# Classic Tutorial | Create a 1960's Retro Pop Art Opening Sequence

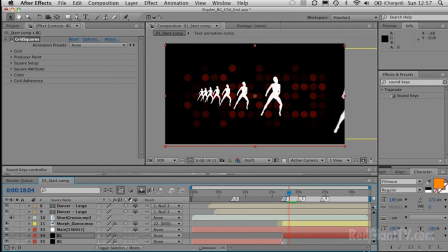So you'll see it starts immediately after this one ends. I really don't want it to start until we get to round about, till the text starts coming in. So maybe about 20 seconds, we'll trim that layer in.
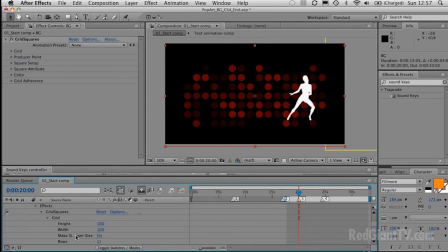And we'll also animate the birth rate. So we'll have it starting at 0 and then gradually building up over time. So let's just do it at 0 here. Okay.
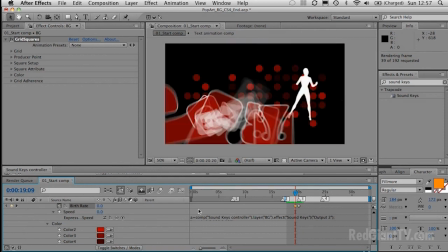So as the dancers finish, the grid starts to build and the text starts to come on again. Now the only thing that's left to do is the dancer continues to dance at that point, and I really want the dancer to stop dancing as the titles come into end. So the quickest, easiest way of doing that is just to create a freeze frame, which I'm going to do next. Let's just preview before we do that. So So the bit where the music ends, which is at round about this second, this fourth marker, we want the dancer to stop dancing.
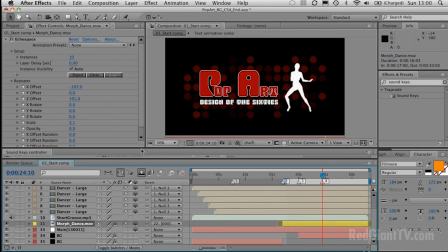Now you'll notice that if I select this layer, there's no selection handles around the dancer, and that's because I'm not actually selecting this layer. I'm selecting the control layer for the Echo Space plugin. Now, if you remember earlier, I showed you the shy layers that Echo Space creates.
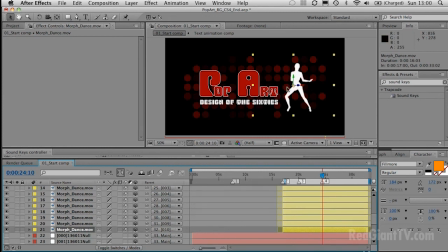It's actually this layer that we're seeing within the comp. So I need to go down here and just select the layer that is visible.
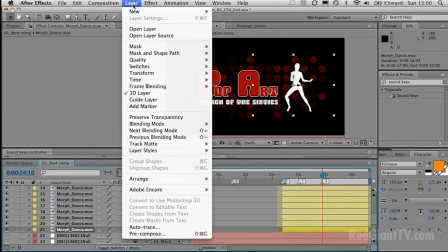And then all I'm going to do is go to layer. Well, we'll split the layer first of all.
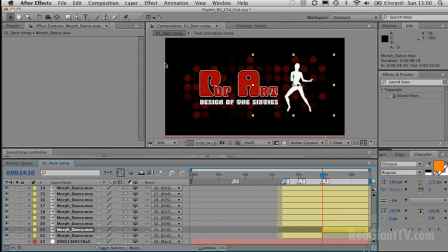So let's split the layer at this point. And the second half of the layer above, I'm going to go to layer, time, freeze frame. So at this point, if we just preview that, you'll notice,
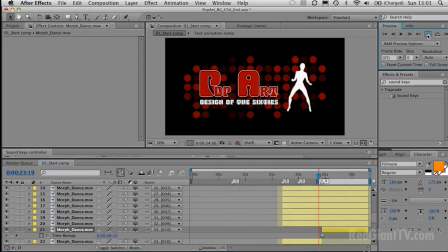just switch off the audio, you'll notice she dances and then she freezes from that point on. So we're left with a still image from that point on.
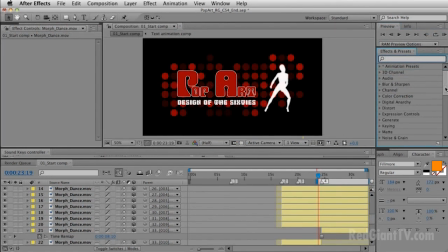Okay, there's one more thing that we can add to this to make it a bit more realistic, and that's to add something nice to the background, which is a reflection.
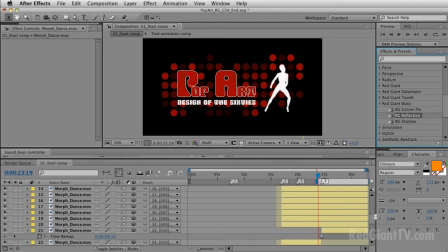Warp, which I also have installed on here, and I'm going to use RG reflection, and I'll drag that onto the background layer, and you'll see that as I do, it creates a reflection of my nice background of red discs.
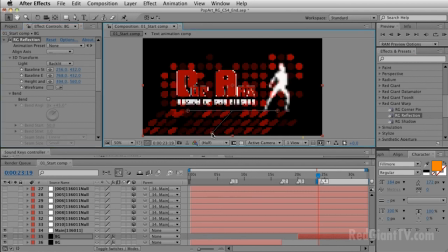Now, in order to control it, I have these three controllers here, which relate directly to these controls here: baseline start, baseline end, height, and if we open that, you'll see height and slant.
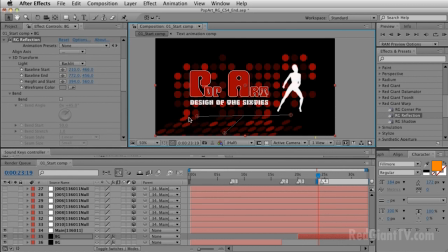Now, the height and slant controls the angle, and the baseline controls the area that the reflection starts at. So if I move that down to the bottom here, you'll see that the reflection now starts right at the bottom of that wall of discs.
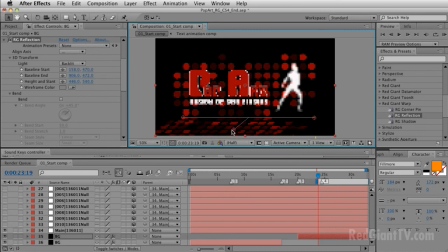And I can adjust the angle and slant as I want it. Now, pulling these out will also affect the angle, so just be aware that if you pull the baseline out further, that's also going to affect the angle.
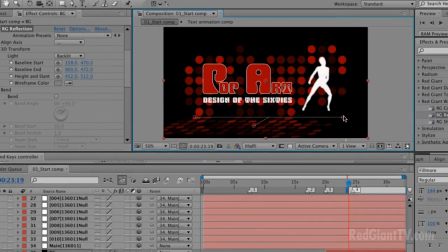And you may then need to do a little bit of fine-tuning on that control there.
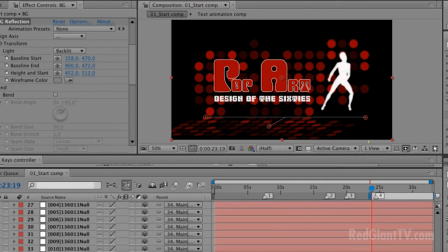Now, with the floor on, it just makes it look so much more realistic. You get a really nice three-dimensional look from that. What I'm going to do now is open up the finished movie in QuickTime and play the final movie for you.